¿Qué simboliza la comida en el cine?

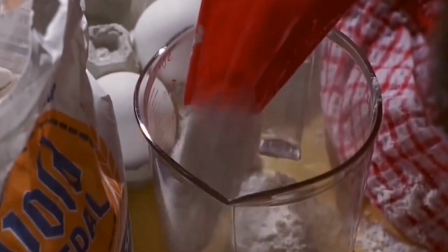(8:10)
Mientras que ella consume comida que requiere más elaboración, su familia consume cualquier cosa.
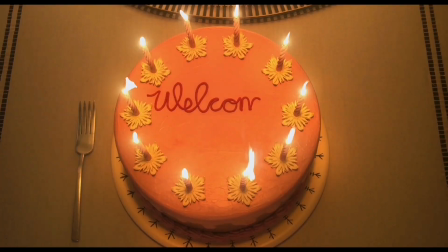(8:15)
En Coraline, la familia impostora la compra, entre otras cosas, con la comida, pues con su familia real, la comida es lánguida y desabrida, como ellos.
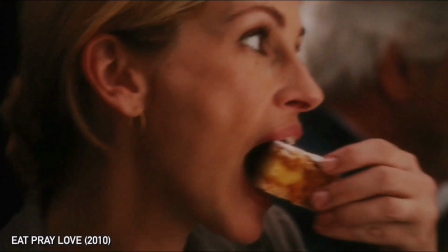(8:24)
Personal. Sí, también puede ser más personal, pues cuando un personaje come en pantalla significa que tiene hambre.
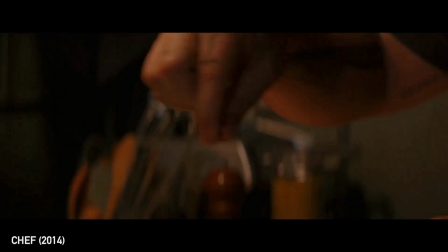(8:30)
Buenas noches. No, mentiras. La comida nos ayuda a definir la personalidad de un personaje.
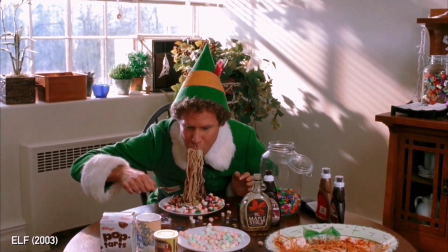(8:35)
¿Qué nos dice de nuestro personaje lo que come? Un hombre adulto que consume comida de niños, le asignamos una personalidad irresponsable e infantil.
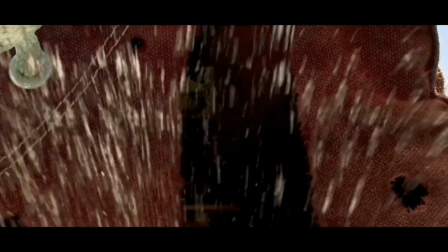(8:44)
Como por ejemplo, en Cuentos que no son cuentos de Adam Sandler, mientras él consume sándwiches con pasta dental, su hermana,
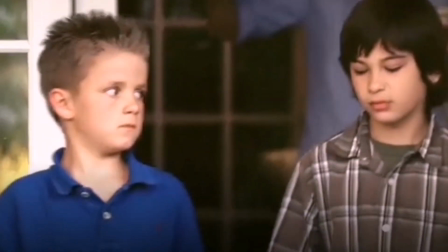(8:50)
que es una mujer adulta y responsable, ofrece en la fiesta de cumpleaños de sus hijos un pastel de pasto orgánico libre de gluten.
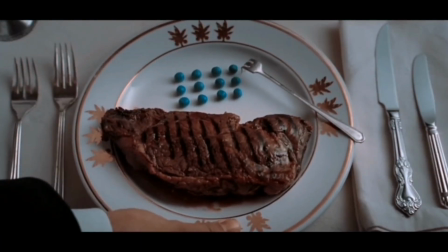(8:57)
Como en El Aviador y El Hilo Fantasma, aquí tenemos a 2 hombres obsesivos y asimismo exigen su comida, que debe ser perfecta en cada aspecto.
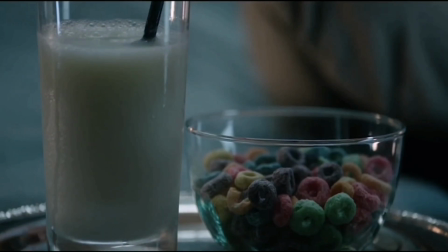(9:06)
O hablando de personajes perturbados, tenemos el ejemplo de Get Out, con la chica que consigue a los hombres.
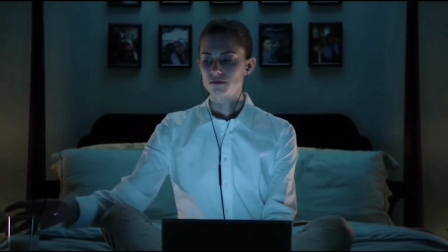(9:11)
El director Jordan Peele quería dar el mensaje de que ella consume el cereal, pero sin combinar la leche blanca con los cereales de colores.
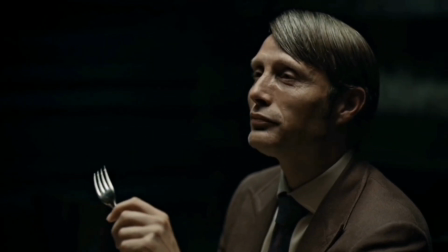(9:18)
Ahí te va un secreto gratis. Si el personaje come carne humana, significa que es un caníbal.
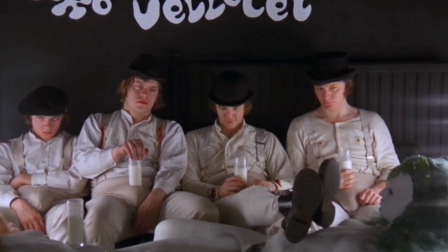(9:24)
No le digas a nadie. Hablando de personajes perturbados y la leche, ¿no te has dado cuenta que muchos psicópatas en el cine los presentan consumiendo esta?
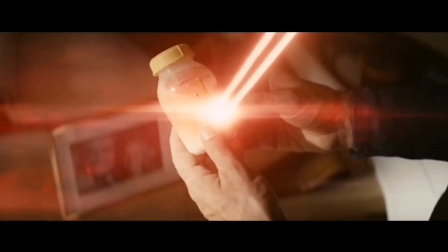(9:32)
¿Por qué? Bueno, se argumenta en internet que esto se debe porque la leche simboliza lactancia,
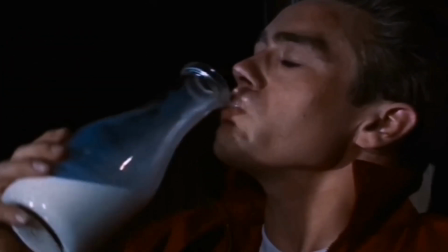(9:38)
crianza, infancia, y muchos de estos psicópatas tienen una infancia perturbada que buscan resignificar.
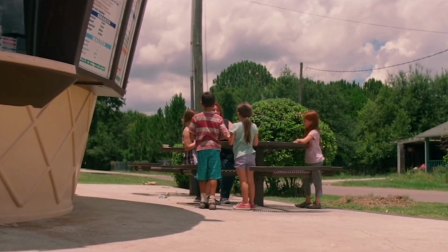(9:45)
En el proyecto Florida vemos cómo los niños limosnan por monedas y así poder comprar un helado entre los 3. Aquí
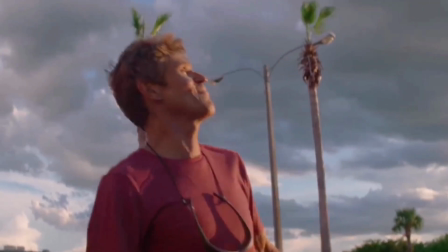(9:51)
podemos interpretar cómo estos niños que están viviendo una infancia salvaje, debido al desinterés de sus padres,
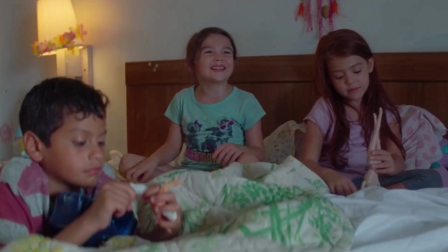(9:56)
luchan para poder conseguir un alimento tan asociado a la infancia, porque es justamente lo que están viviendo.
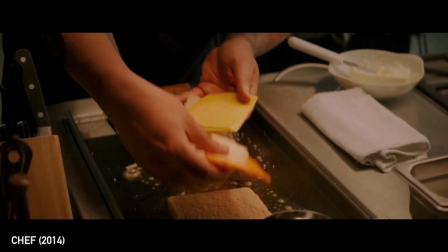(10:01)
Un personaje que demuestra tener habilidad al cocinar, lo asociamos como inteligente y con confianza,
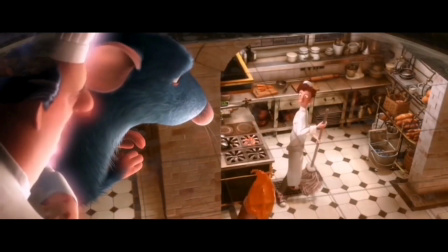(10:07)
mientras que si un personaje demuestra incomodidad o desconocimiento mientras cocina, lo vemos como incompetente y poco sofisticado.
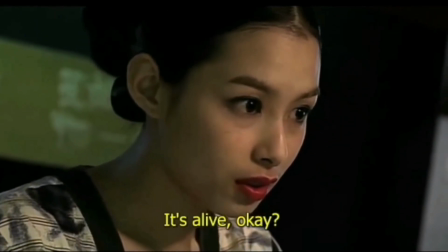(10:15)
En Old Boy, cuando el protagonista sale al mundo después de estar 15 años secuestrado,
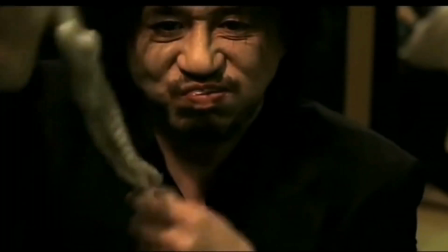(10:20)
se come un pulpo vivo porque quiere sentir algo vivo dentro de sí. Demuestra su deshumanización.
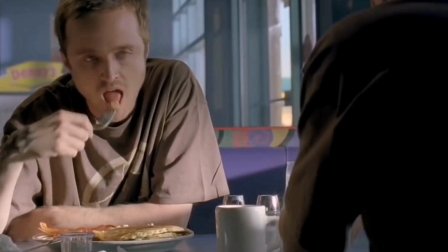(10:27)
Comer después de cometer un acto atroz, como un asesinato, es una señal de que este personaje ya está acostumbrado a estos actos.
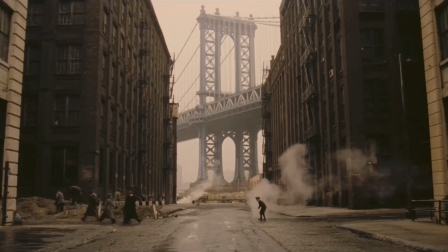(10:34)
La octava vez que vi Once Upon a Time in America, lloré por octava vez. Y es que la escena del cupcake no tiene comparación.
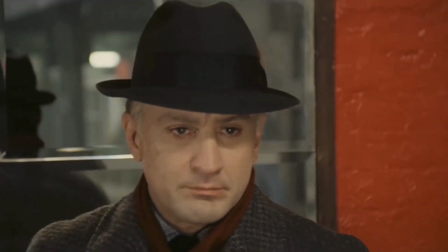(10:41)
Déjame ponerte en contexto. En esta película vemos la vida de Alias Noodles, quien vive la clase baja de Nueva York, de los años 20.
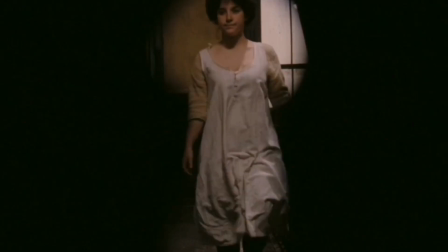(10:47)
Lleva una vida gángster desde pequeño. En una ocasión se encuentra en el baño a Peggy, quien le ofrece sus servicios oscuros a cambio de un cupcake.
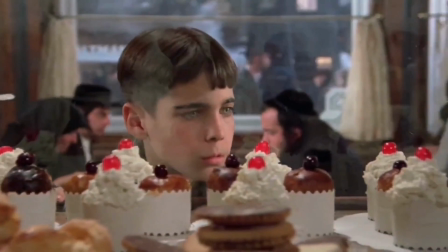(10:54)
En este momento él no tiene el dinero para comprarlo, y ella no fía, así que se va.
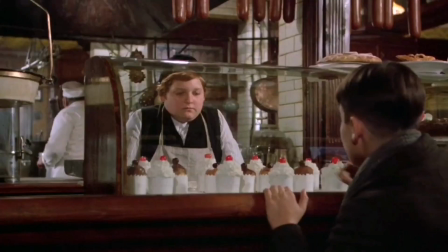(10:58)
Pero Patsy, que es uno de los miembros de la banda, ahora que ya conoce el precio para estar con Peggy, compra un cupcake.
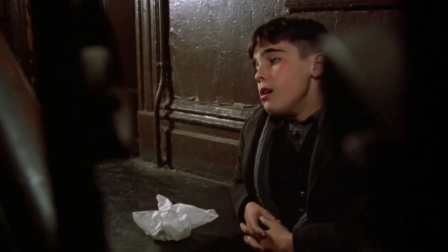(11:04)
Va hasta su apartamento, la manda a llamar y espera. Pero mientras espera y espera, va destapando el cupcake.
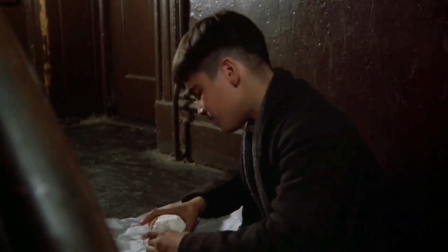(11:10)
Se embarra un dedo con la crema, luego prueba un poco más y lo que antes era su boleto, una primera experiencia con Peggy, se convierte en el objeto de deseo por sí mismo.
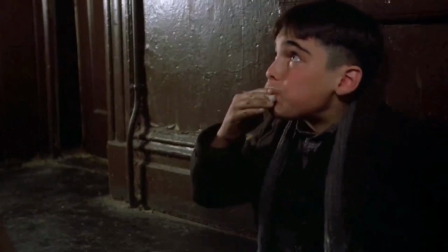(11:19)
La interpretación más común a esta escena de 7 minutos de duración es que la inocencia del chico gana sobre la perversión a la que está expuesto.
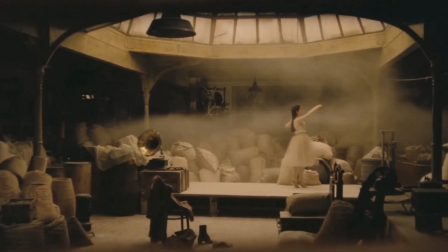(11:27)
Pero para mí es una pelea interna entre las dos deseos carnales por excelencia, y es el hambre la que termina ganando.
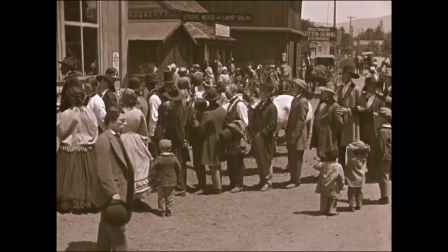(11:33)
En los años de la anchoa, Buster Keaton y Charles Chaplin hicieron una apuesta sobre quién podría estrenar una película con menos carteles de texto.
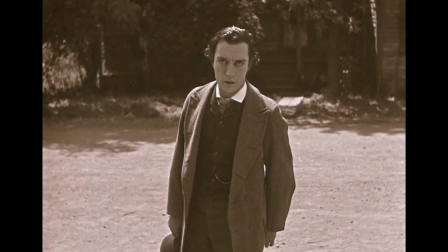(11:40)
Recordemos que en el cine silente, esta era la única manera directa de esclarecer, contextualizar o comunicar algo específico o a la audiencia.
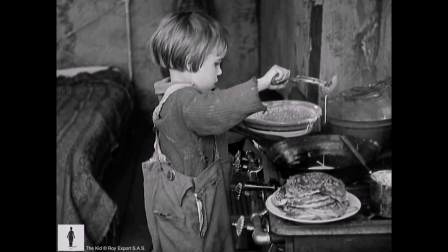(11:48)
La apuesta estaba sobre las películas The Kid de Chaplin y The General de Keaton.
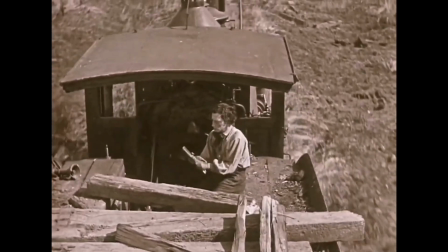(11:52)
Al final ganó Keaton con 21 carteles sobre los 25 de Chaplin. ¿Por qué traigo esto sobre la mesa?
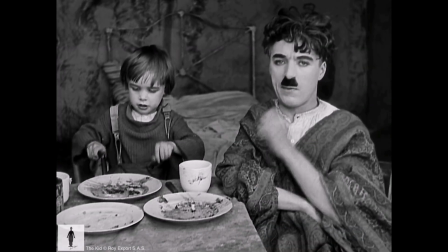(11:59)
Bueno, pues eso es evidencia que desde las bases del cine siempre se ha tenido una idea,
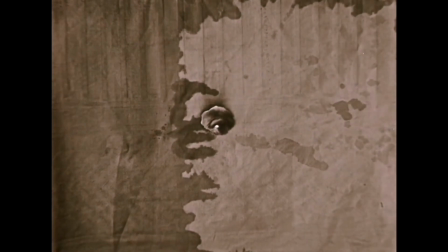(12:03)
y es que entre más logres comunicar sin escupírselo en la cara a la audiencia, mejor lo estás haciendo.
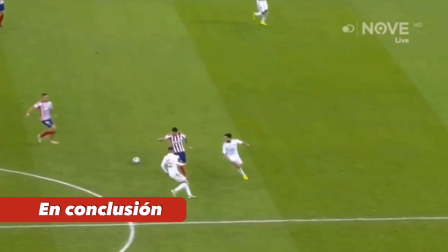(12:09)
Esta es la síntesis de este video.
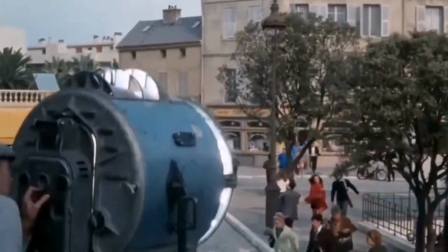(12:11)
Pues así como la falta debe ser el último recurso de un futbolista, creo que la sobreexplicación verbal debe ser el último recurso de un cineasta.